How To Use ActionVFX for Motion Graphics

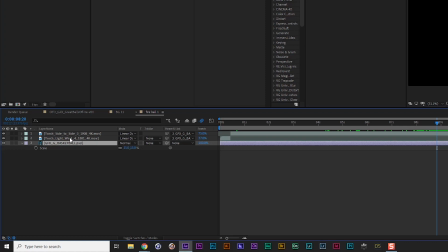3:53 So on top of that i added the torch elements and there's actually two uh different elements that i'm using here this torch light wind four um and that's
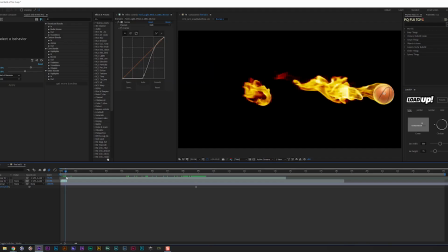4:04 uh that's that longer tail uh right there and then at about about the 10 second to our 10 frame mark we switch to something that's a little bit more um so do subdued wow i cannot talk i'm sorry i'm kind of still feeling
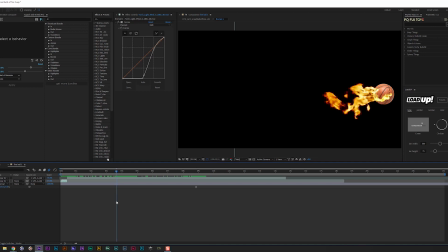4:21 under the weather here um a little bit more sub dude and uh um but so these particular assets right here these are specific uh they actually have a brand new um action vfx has a
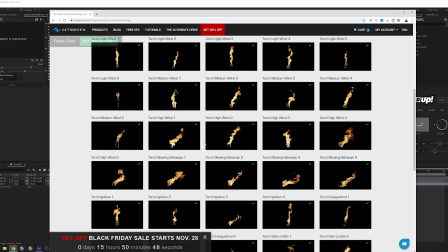4:38 brand new um torch uh library that has a bunch of different uh torch assets and what's really
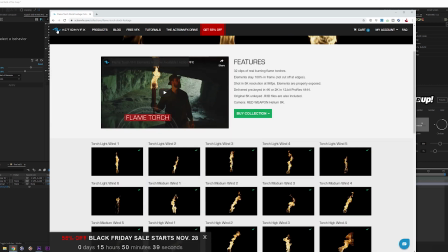4:47 really great about the torch assets as opposed to all of the flame assets, because you can go back here and you can see all of the various different flame assets.
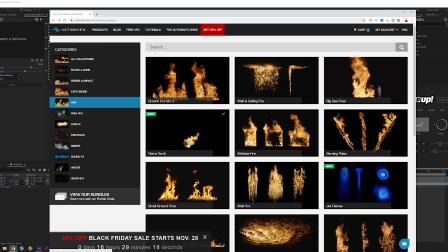4:56 And what's unique about the torch assets, you can kind of see it in some of these examples.
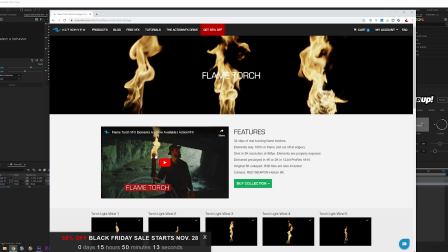5:03 So when you've got a torch here, it's usually kind of the end of a stick or a ball. And so they composite so much easier onto something spherical or
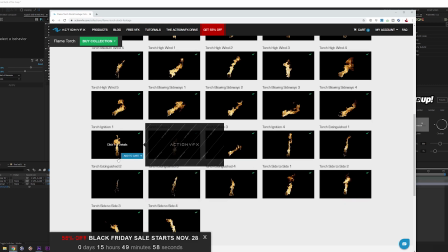5:17 something that has what would replicate or what would be some kind of a torch or something like that.
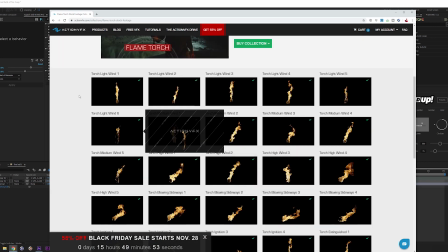5:25 And so that's one of the reasons why I use these specific
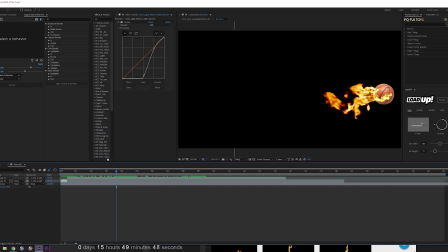5:28 assets because obviously I have a basketball here, which is a spherical object. So they, as you can see right here, it just beautifully wraps around that basketball and it's really, really great so this particular segment card is uh only a few seconds long it'll only be on the
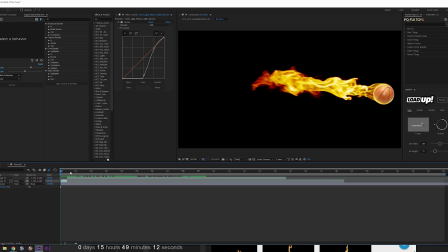5:47 screen for a few seconds so i really only need to sell the shot for a few seconds
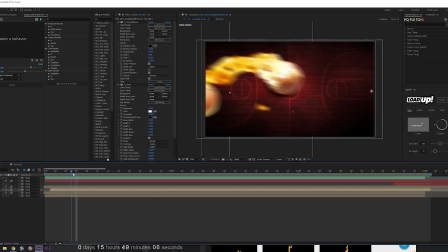5:53 before you know we kind of exit out of that as you can kind of see right here um you know they come in and then you
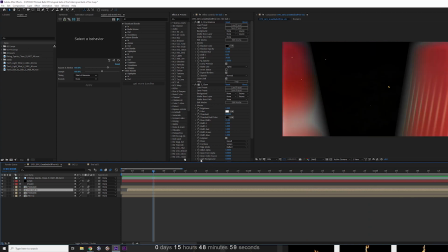6:00 know and then boom it flies out so it's a really quick shot so it doesn't need to be on there for very long so now that the
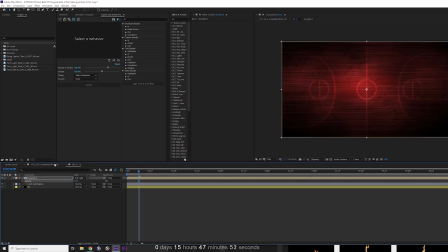6:07 pre-comp is done oh actually let me go into the background here let me show you how I created this background so so on the background layer here I actually am using I initially was using just the
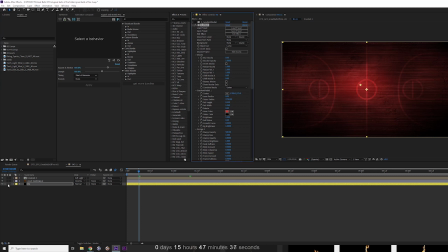6:22 gradient but then I decided I want to add some texture to this so I went and used sapphires s effect which allows me to build my own effect
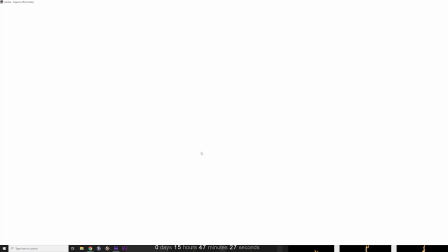6:32 because what you'll see here when I open this up is
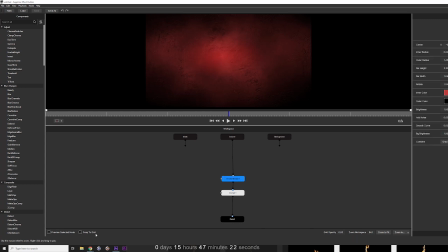6:37 I have the um I have the let me preview selected node so I have the gradient which is what I actually initially started with um but I wanted to add some grunge on top of that uh to give it kind of you know kind of a little bit of a gritty look so I can add the s grunge
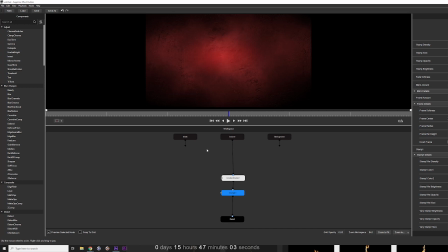6:54 effect on top of that and then I'm overlaying that onto the gradient and to give it kind of that look that it's going for.
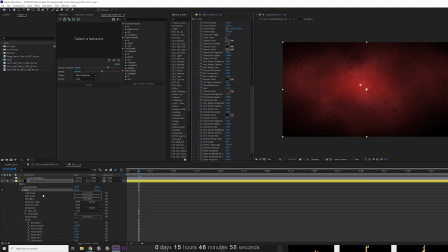7:02 On top of that, scroll all the way to the top here. On top of that, I've got this little court kind of markings illustrator file that I created to look for the basketball court.